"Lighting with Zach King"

Hey guys, I'm going to walk you through three-point lighting. This is kind of the first thing you learn day one of film school in production class. So I've got three lights for this setup right here. I've got a key light, a fill light, and a hair light.
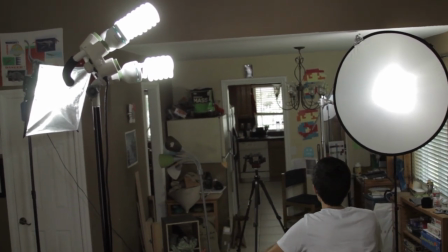21s
Really quickly, I'm going to show you what these do by turning them off. So let's just keep the key light on.
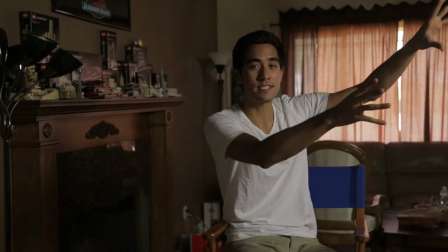27s
So the key light is the most important light. It kind of sets the scene. It casts the most light.
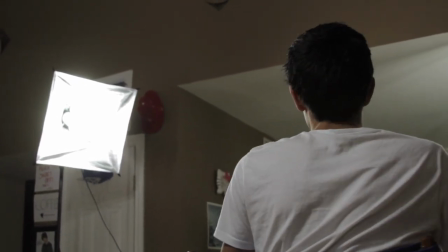32s
I'm using 85 watt bulbs and there's four of them so you can do the math of how much watt is just coming out of there. I'm not a math major, I'm a film guy. So key light, most important light, and by the way this is not for scenes.
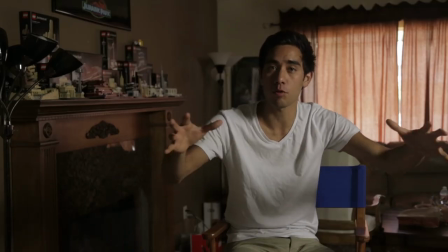45s
I'm not telling you how to light an environment or a house or a room. That has totally different lighting techniques.
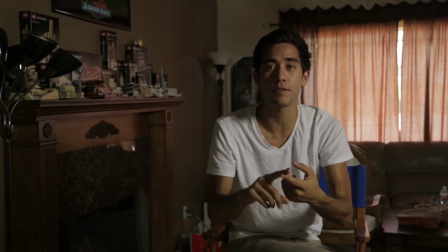51s
We're covering three point which is mostly for subjects so animals,
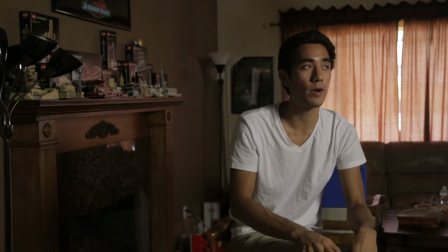55s
people, or products is going to use the three point. so that's the key then we've got the fill I'm going to
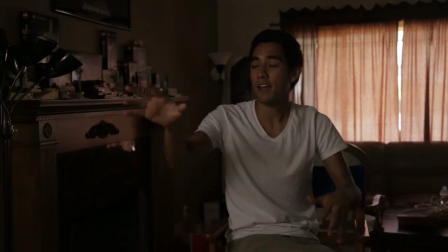61s
just keep the fill on and turn off the key and that's with the fill so this is actually a little bit
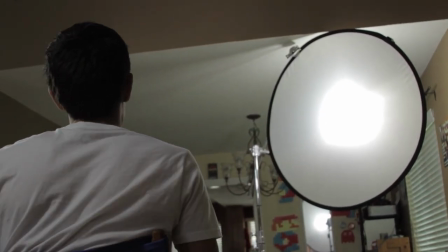67s
diffused it's not as bright as the key light I've only got 285 watt bulbs on there plus the diffusion the diffusion is a little
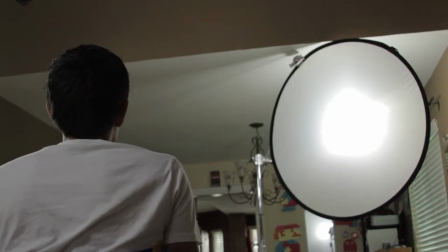74s
balanced whiteboard and then it's held up by a c-stand so kind of standard film gear and then I want to show you what it looks like just with
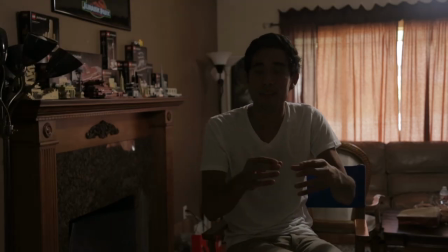82s
the hair light and the hair light is actually what i think kind of makes that hollywood movie look to your film so instead of just
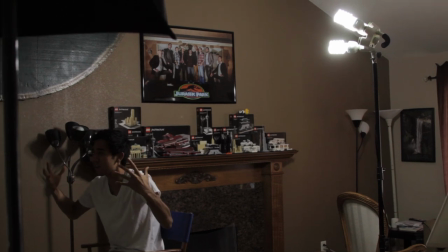90s
having the key and the fill all on you and it's all coming from the front you've got the hair light which is giving you this glow kind of
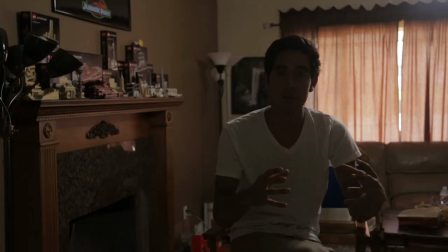97s
popping you from the background i think that separating you from the background is such a more professional look that you kind
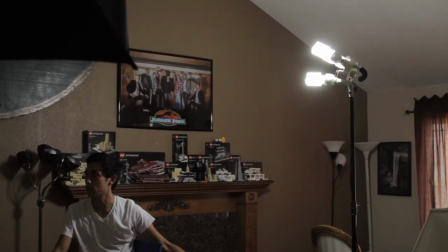104s
of can add to your film i've got it on a regular stand here you can see so we framed it out of the shot but actually one thing I would do if
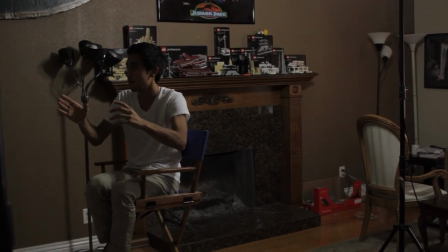111s
I was really filming this for myself I would pan the camera a little bit more the cool tip is that if you have a light source and it's coming from an angle where your light was also casting it's gonna make it seem to the audience that this light is coming from the natural
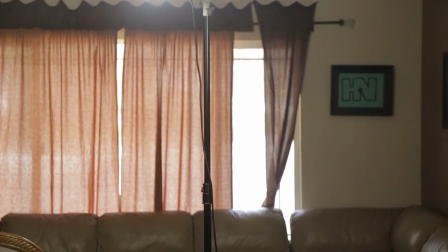127s
light and so anytime you can do that in a scene it really helps sell light source it's not just like oh I know they have this light over here they put their key light right there because there's a giant no block of light and then shadows also like if you're using a lamp
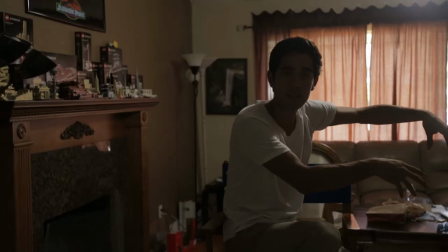140s
for example you could put a light near that lamp and kind of cast the light down as if that lamp is actually working that's a what they do in Hollywood all the time they want to make it seem like it's practically in the set so I'm gonna crank on all the lights now let's go ahead and turn them on another important thing about all this lighting setup is that these are natural daylight temperatures if you're gonna do something like tungsten and I lit this right now it would look kind of funky because you see the outside is daylight just like these are coming in the windows and we'd have this clash of color warm and cold color temperatures so be kind of mindful when you're shooting to have color temperatures either planned or like if you want a warm and a cold hue in one shot that's great a lot of hollywood movies do that to emphasize different things about the characters of the story but in this case you know usually all our videos are shot with this light set up here and this natural temperature The last thing about lights is, of course, the further you move them away, the dimmer they get. If you don't have a dimmer or a dim box, something you can actually turn down the light brightness. You can also use diffusion. So that's how to do the three-point lighting system pretty quickly. Just remember the key light, the main one, the fill kind of diffuse and coming in here on the side, and then the hair light on the back, making this nice little light shimmer.